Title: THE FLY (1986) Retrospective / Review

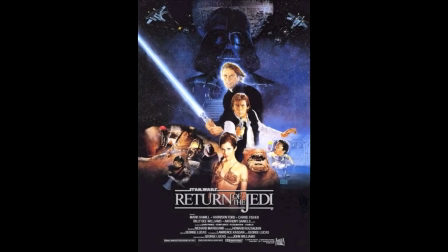(8:15)
Chris had previously worked on Raiders of the Lost Ark, Gremlins, and Return of the Jedi, and later went on to direct The Fly 2, and provided his talents on Naked Lunch.
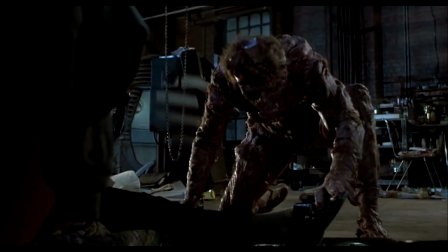(8:24)
The final Brundle fly creature was designed first, and then the various steps needed to carry protagonist Seth Brundle to the final incarnation were designed afterwards.
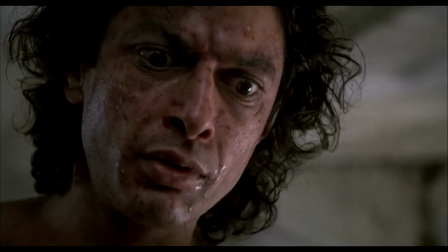(8:33)
The transformation was intended to be a metaphor for the aging process.
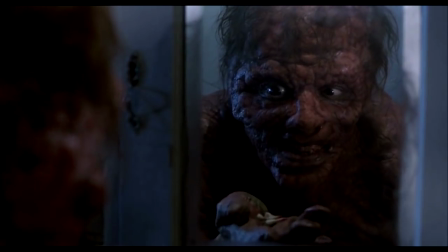(8:37)
To that end, Brundle loses hair, teeth, and fingernails, with his skin becoming more and more discoloured and lumpy.
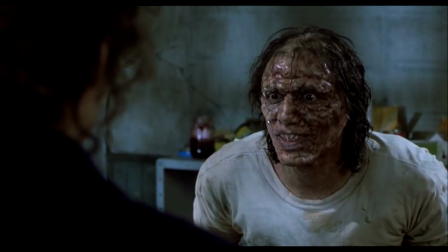(8:43)
The intention of the filmmakers was to give Brundle a bruised and cancerous look that gets progressively worse,
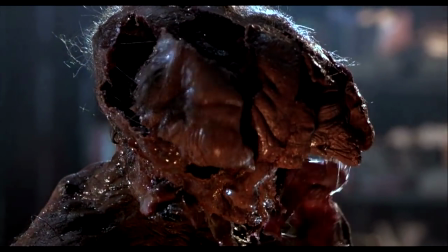(8:49)
with the final Brundlefly hybrid creature literally bursting out of Brundle's hideously deteriorated human skin.
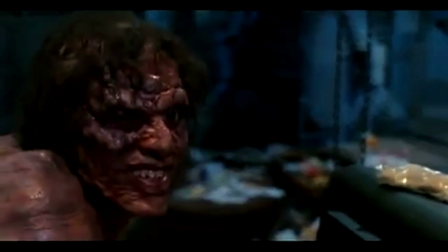(8:54)
The transformation was broken up into seven distinctive stages. One stage wasn't in the film though, but was cut and can be seen in the deleted scenes on the DVD and Blu-ray,
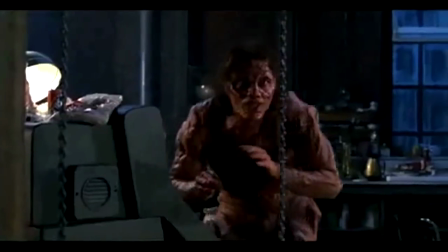(9:03)
and also the theatrical trailer, during the scene where he fuses the baboon and cat together.
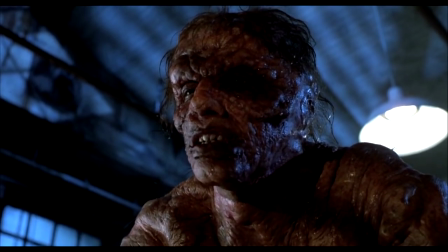(9:08)
The makeup for him during the stage before he becomes a fly did make me chuckle a bit, because he does kinda look like a walking turd.
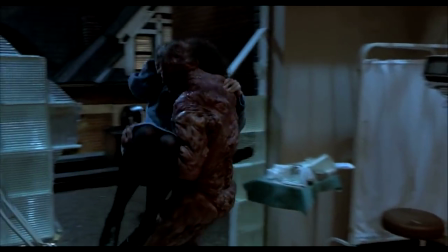(9:15)
It's an interesting idea the skin is used as a cocoon for the fly,
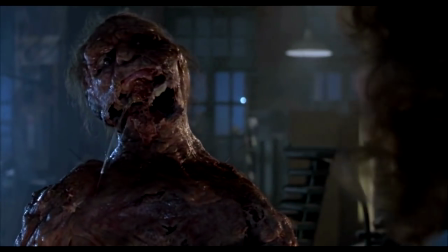(9:19)
as it makes its final appearance at the end, which is truly spectacular and horrific at the same time.
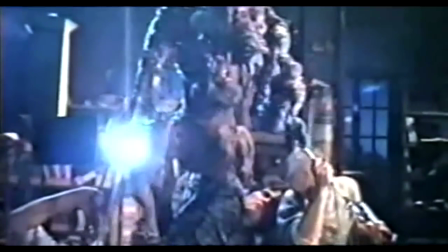(9:24)
There's no computer effects, it's all done with puppets shot within camera. The fly does have very limited movement, but they shoot it in a way to hide that fault.
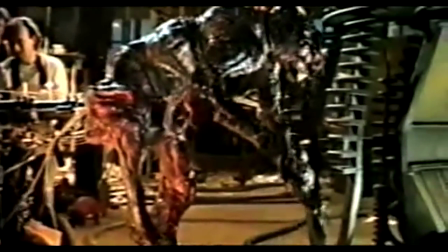(9:32)
The makeup effects team clearly deserved the Oscar they were given.
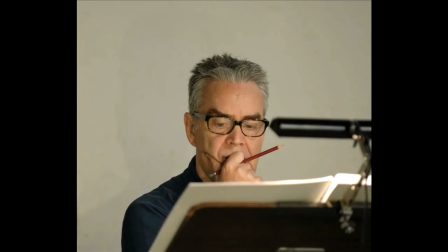(9:36)
The score to The Fly was composed by Howard Shore, who provides an outstanding soundtrack, a full-on operatic classic score that strikes a perfect tone for the movie.
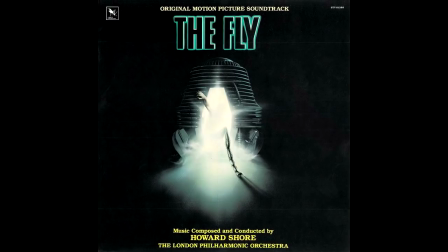(9:45)
Many horror films during the 80s went with an electronic score, which was a popular choice at the time,
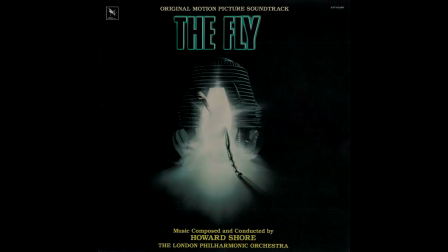(9:51)
and I'm a huge fan of synth music, but a full-on orchestra really gives the film the edge,
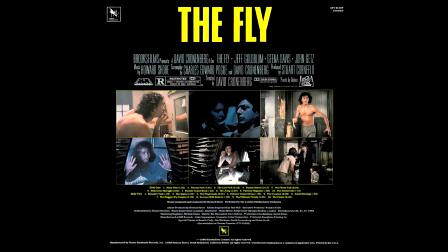(9:56)
especially on an emotional level. One of my favourite scenes where the music really left me on the edge of my seat was when he arm wrestles the guy in the bar. The
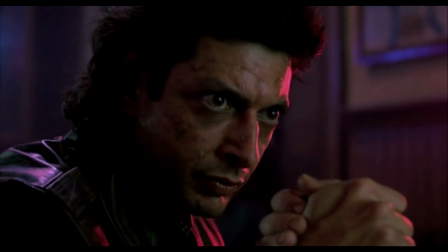(10:04)
build-up is really intense because you have a good idea what's going to happen, and then you see his arm get broken in half.
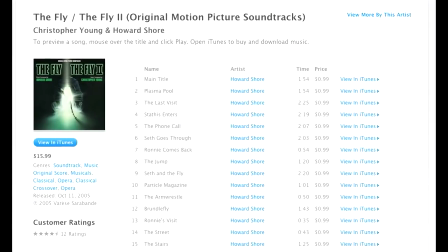(10:09)
The score is easily available and is definitely worth a purchase.
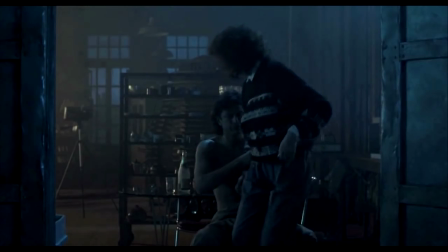(10:13)
The Fly is an outstanding horror film, which has a strong emotional core to it, unlike many horror films you come across on a regular basis.
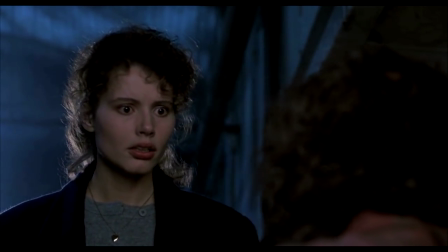(10:21)
The relationship between Brundle and Veronica works so well. After viewing the film, I felt a bit depressed.
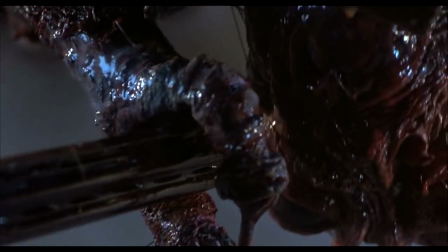(10:27)
The film ends on a sad note, and during three quarters of the way through the film,
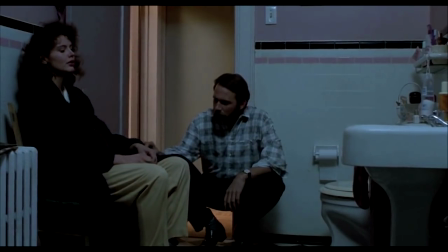(10:31)
she finds she is pregnant and doesn't know what to do, and visits Brundle, but she can't bring up the courage to tell him.
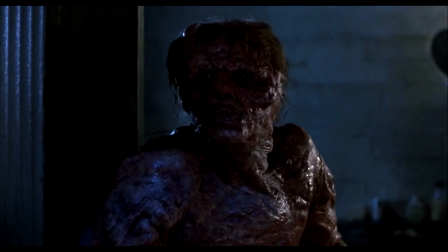(10:37)
It's heartbreaking stuff, and he tells her to leave and never come back. I think this element really struck a chord with its audience and critics, but also the incredible makeup effects really helps the movie heighten the emotions,
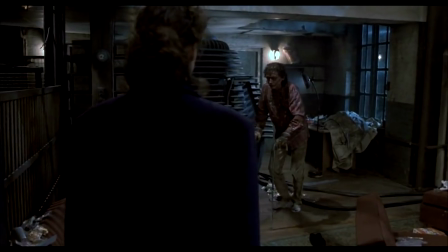(10:48)
because you feel so bad for Brundle, especially when he is struggling to walk.
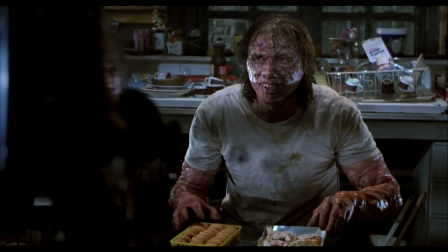(10:53)
The moments where he discusses his new digestive process is very interesting, and he comments on how he can't swallow solid things anymore.
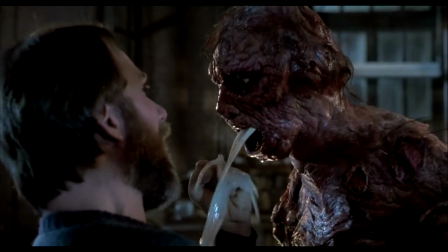(10:59)
But this new digestive process does lend to some really gross out scenes when he attacks Stathis. David Cronenberg was surprised when The Fly was seen by some critics as a cultural metaphor for AIDS,
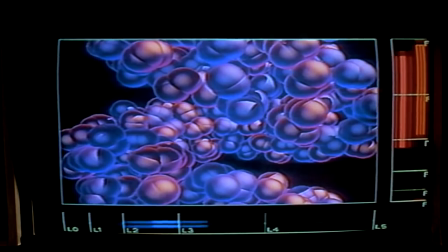(11:11)
since he originally intended the film to be a more general comment for disease itself, terminal conditions like cancer,
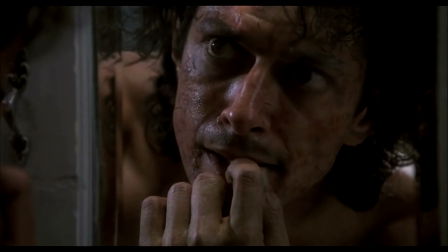(11:17)
and more specifically the aging process. David was quoted as saying, "If you or your lover has AIDS,
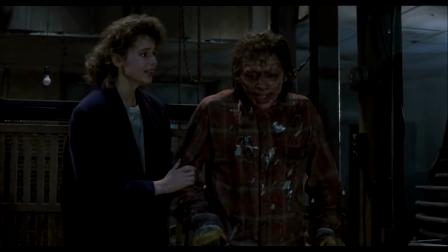(11:23)
you watch that film and of course you'll see AIDS in it, but you don't have to have that experience to respond emotionally to the movie."
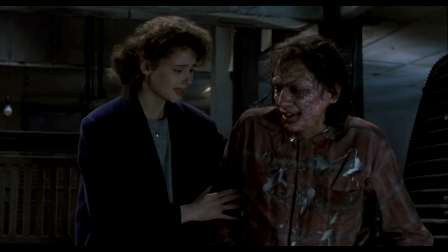(11:29)
And I think that's really its power. This is not to say that AIDS didn't have an incredible impact on everyone,
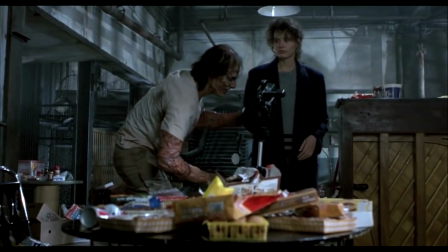(11:34)
and of course after a certain point people were seeing AIDS stories everywhere, so I don't take any offence that people see that in my movie.
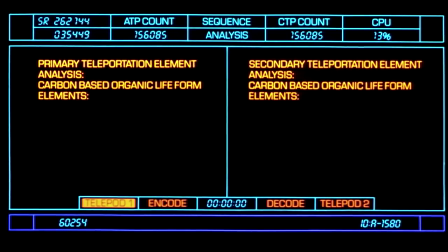(11:41)
For me though, there was something about The Fly story that was much more universal to me, aging and death, something all of us have to deal with.
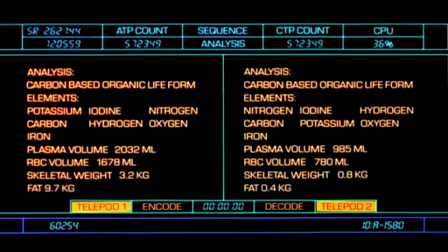(11:49)
There were a couple of scenes deleted from the film.
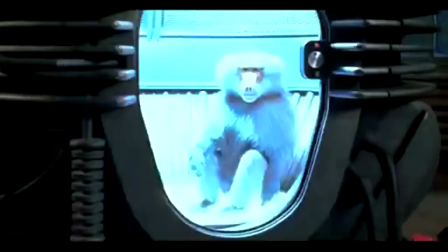(11:52)
One scene that upset test audiences was when Brundle does a test on a second baboon with a cat to test a fusion experiment,
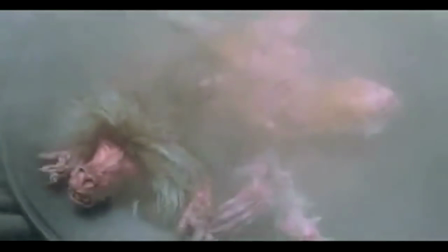(11:59)
which goes wrong and it fuses the animals together, and it attacks Brundle. It is pretty gross, I'm not surprised it got cut.
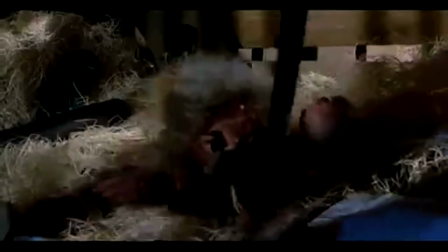(12:06)
Anything involving animals being tortured or mutilated never really impresses audiences, and upsets most people.
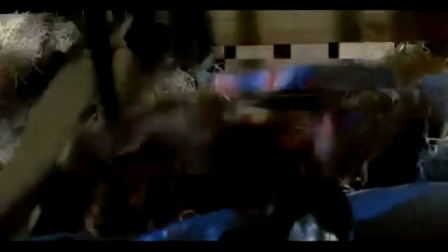(12:12)
I'm never a fan of cats or dogs or animals in general being hurt on film,
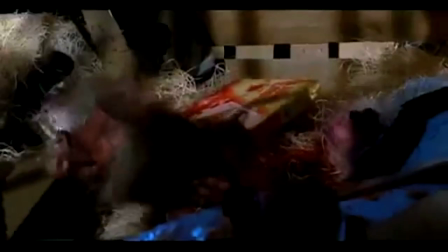(12:17)
even though it's not real what you're seeing, but the idea of seeing it is never my cup of tea.